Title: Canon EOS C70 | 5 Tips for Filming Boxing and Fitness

Tip number two is use your white balance creatively. Now generally speaking if you're filming say a corporate interview I've done a couple of videos on my channel that are how to shoot an interview or how to shoot a two-person interview.
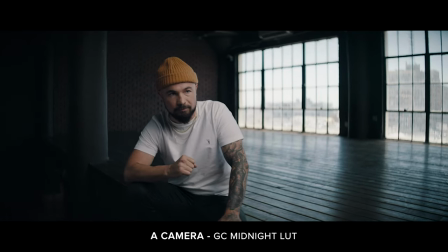For all those types of things if your key light is 5600 Kelvin generally speaking you're going to set your camera to 5600 as well.
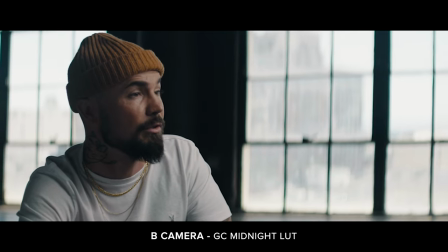That way your skin tones look normal and natural and the background looks normal as well. Now for fitness and boxing specifically, what I personally like to do is I like to choose the white balance based on what I want to feel creatively.
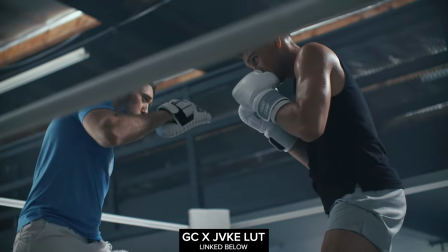Now for this piece right here, all the lights in this scene were at 5,600 Kelvin.
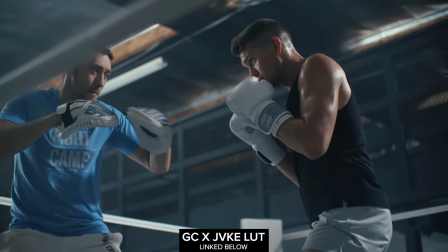Now what I chose to do was put the camera at 4,300 Kelvin and what it does is it basically cools off the image and gives it more of a blue look.
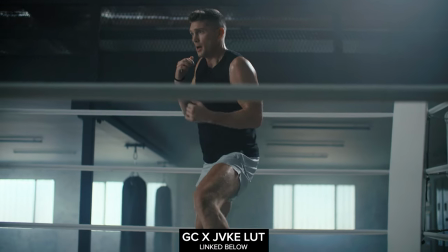Now when you do that technique, especially combining it with one of the LUTs that I'm using here,
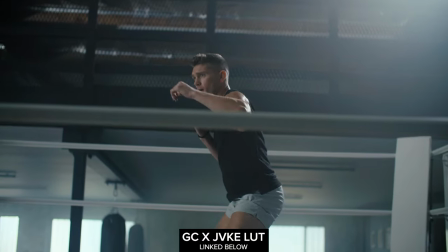which is one of the LUTs that I cell actually, but it'll give the footage kind of a really unique look. It pushes a little bit of orange and warmth into the midtones, but everything else in the image gets really cooled off. Now that's something that I actually really like and I think really works well for fitness. In this second scene here I lit my subject with a really warm light.
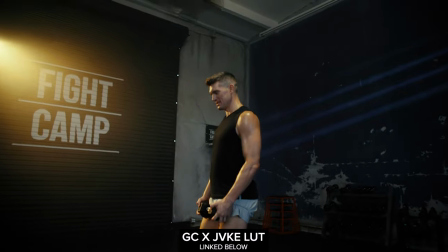Now I didn't meter this one and I actually used gels to achieve the warmth on the light, but I would guess it's probably around 2700 Kelvin.
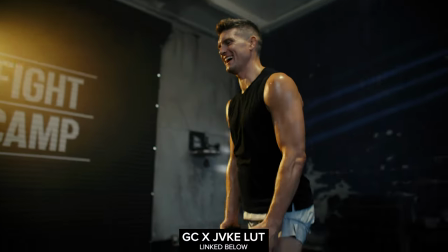What I did is I warmed it up in camera and I set my camera to 3,800 Kelvin,
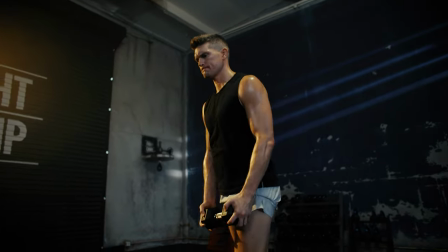therefore giving it a much warmer look than what it actually looked like in real life.
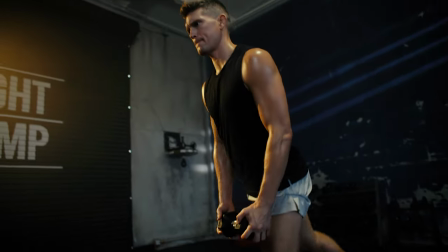Now I thought this was kind of a cool technique as well because it really just contrasts
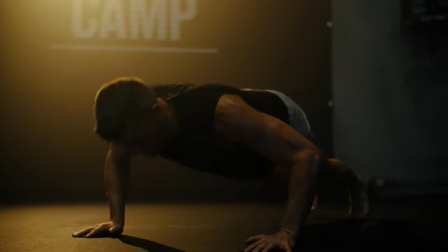well with the really cool blue footage that we're shooting earlier in the day and it adds a lot of contrast to the edit.
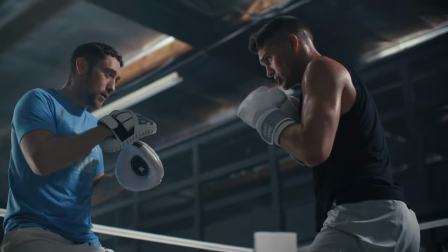So feel free to try out some of those white balance techniques in your next boxing or fitness shoot. Tip number three is combining soft light and hard light. Now a lot of times when you are say shooting an interview you generally want your subject to be lit with a soft light.
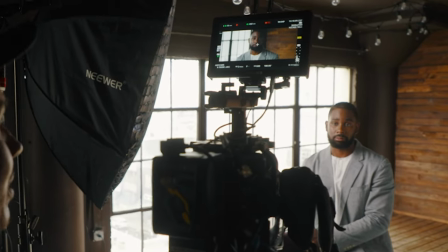Now what that's going to be is a really nice flattering look similar to what you see right now on my face. It's a nice smooth transition from one side of the face to the other. Most of the time it makes people look a little bit better. It's pretty flattering on skin tones. But what's cool about shooting fitness is you get the chance to test out some other techniques that you don't always do in just your sort of run-of-the-mill commercial. Now what I like doing in fitness is combining soft light and hard light.
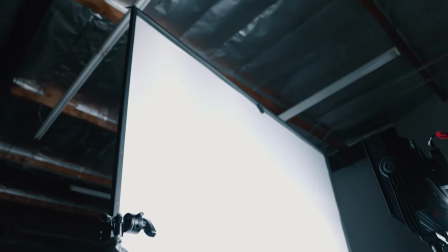So in this particular scene, we had an eight by eight frame with a quarter, I think it was a quarter silk or a half silk, and basically just a giant diffusion frame.
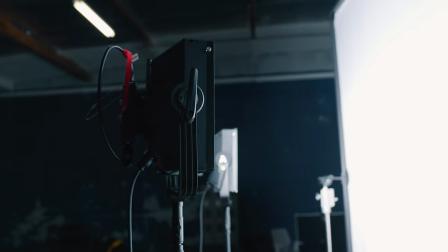And we had a couple aperture novas pushing some soft light all across the boxer here in the ring. Now from up above, what we had was a much harder light. Now you'll notice what that does is it gives a really sharp,
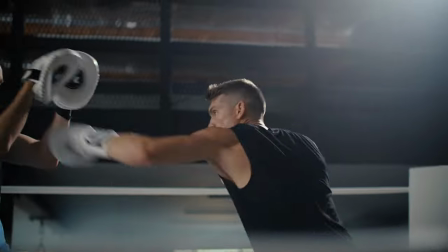hard edge light to our subject. and now especially when our subject is getting sweaty that's
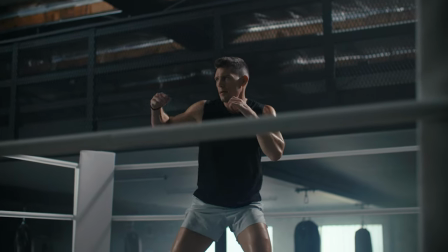really cool because it shows the definition of the athlete and that's something I really like doing when I shoot fitness videos. Tip number four it's a short but sweet one try out using a hazer. So one of the things I love about using a hazer is I'll put it off in the background I generally don't like the haze from in front of my subject because then it kind of makes them hard to see and unless you're shooting like a Halloween or like a horror story or something
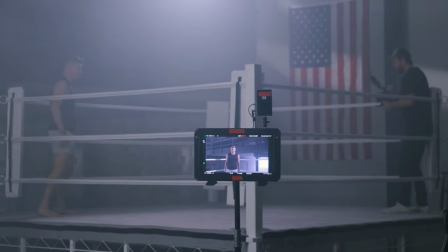I generally don't like the way that looks.
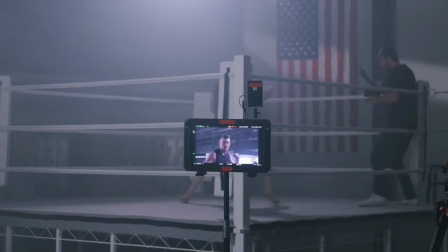What I will do is I'll put the hazer really far back in the room and I'll just let it slowly fill the room with haze and what it does is it creates just a certain mood,
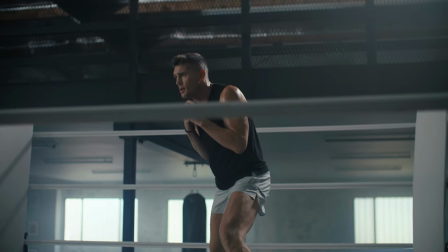a certain aesthetic and there's nothing else to really say about it other than I really like the way that it looks. So feel free to try this out the next time you're shooting boxing or fitness and I think you'll be pretty happy with the results. Tip number five is mixing up your shots. One thing that I think separates a real amateur video from a more professional looking video is the amount of shot diversity. Now that also gives the ability to hold the attention for the viewer as well.
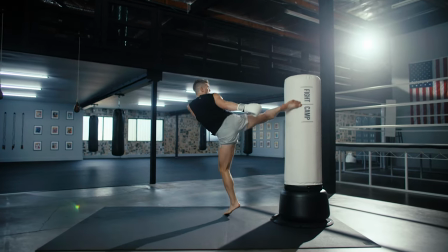Now that can mean you're shooting on a wide-angle lens and then you go to a more zoomed-in lens and you've got some more depth in the shot.
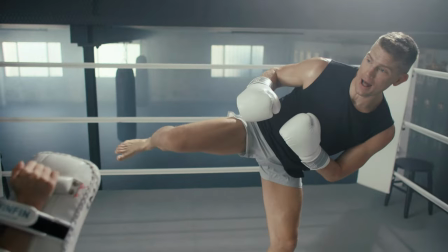That can mean you go from shots that are really cool and feel really moody to a shot that's really warm
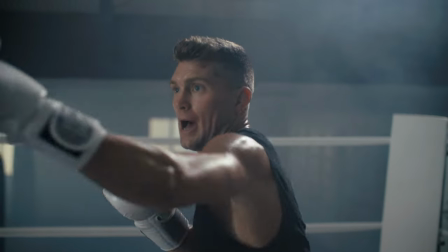and maybe that means you go from a shot that's really dark and low key to a shot that's a little bit more high key.
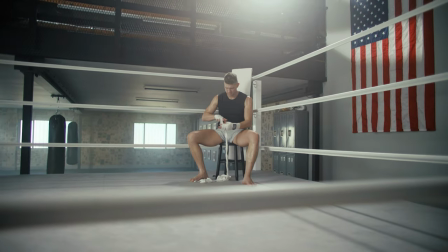These are all techniques you can use to hold the viewer's attention. Another thing that I like doing is I'll shoot in real time and I'll also shoot in slow motion.
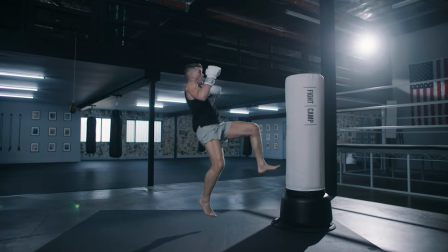So that's one of the things again with the C70 that I like. It's got really nice 120 frames per second slow motion and it's also got really nice 24 frames per second and it doesn't crop in on the sensor at all when you use those modes.
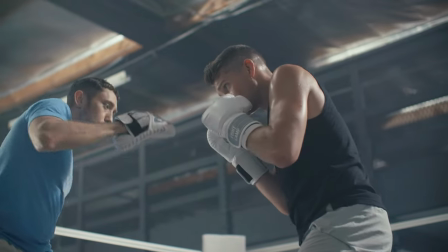So that's one thing I really like to use as well to increase the shot diversity. A few other things I like to do is I'll have the athlete not only do the main thing that they're doing. So in this case we're filming a boxer. I won't have him just be boxing the entire time.
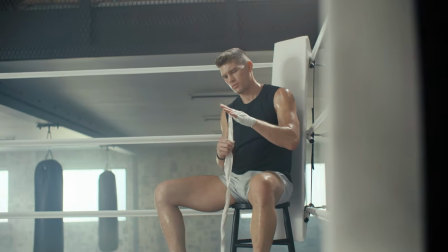So what I might have him do is be wrapping his hands in one shot and then maybe he's kind of slowly warming up and then maybe he's shadow boxing
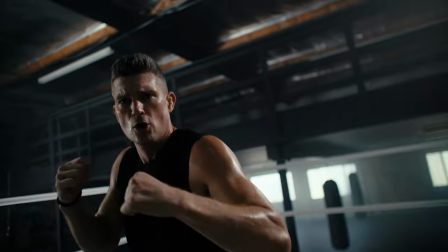at the camera and then maybe in the next scene he's hitting the bag or hitting the hand pads with his trainer and then in
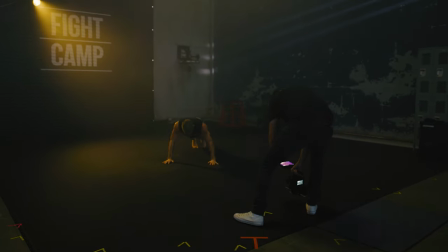the next scene maybe he's doing some fitness activities that are related to the main activity. All these things are just it kind of creates interest for the viewer and so you're not just constantly watching the same thing like okay I get it the guy's punching or okay I get it the guy's been shadow boxing with the camera for like six minutes now and I'm just so over it. So those are some things I like to do for that. Another thing I like to do in terms of shot diversity is I'll change my position in relation to the athlete.
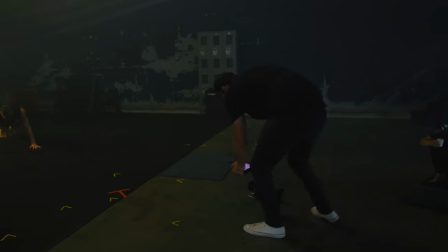I won't shoot everything from that five to eight feet range. I'll do some shots where I'm running and pushing in towards the subject.
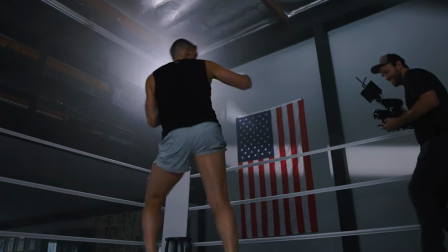I'll do some shots where I'm inside of the ring.
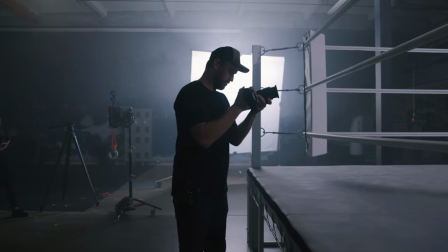I'll do some shots where I'm outside of the ring and using the rings to create depth and to create layers in the image. And finally, one technique that I include in almost all my fitness videos is a really bold portrait shot.
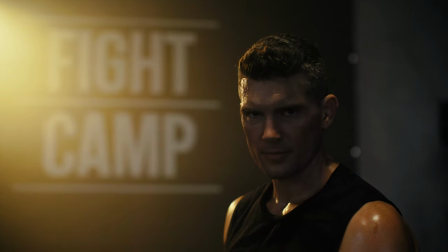I like to have a shot where the athlete looks directly into the camera and sort of breaks that third wall.
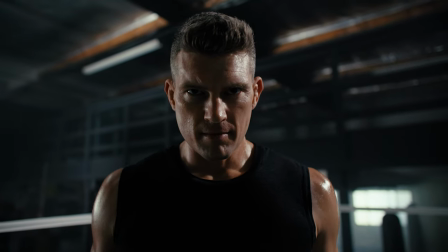I think it creates a really cool, unique look and it can really end the video in really unique way. Unfortunately I can't show the full video from this shoot yet because it's not released but I will try to get that up on the channel at some point in the future. If you found this video helpful feel free to let me know in the comments and also let me know if you have any other tips. I'd love to know some tips that you guys have that you've done that have worked well for fitness for boxing shoots. If you like this kind of content consider hitting that subscribe button and I'll see you in the next one. Take care.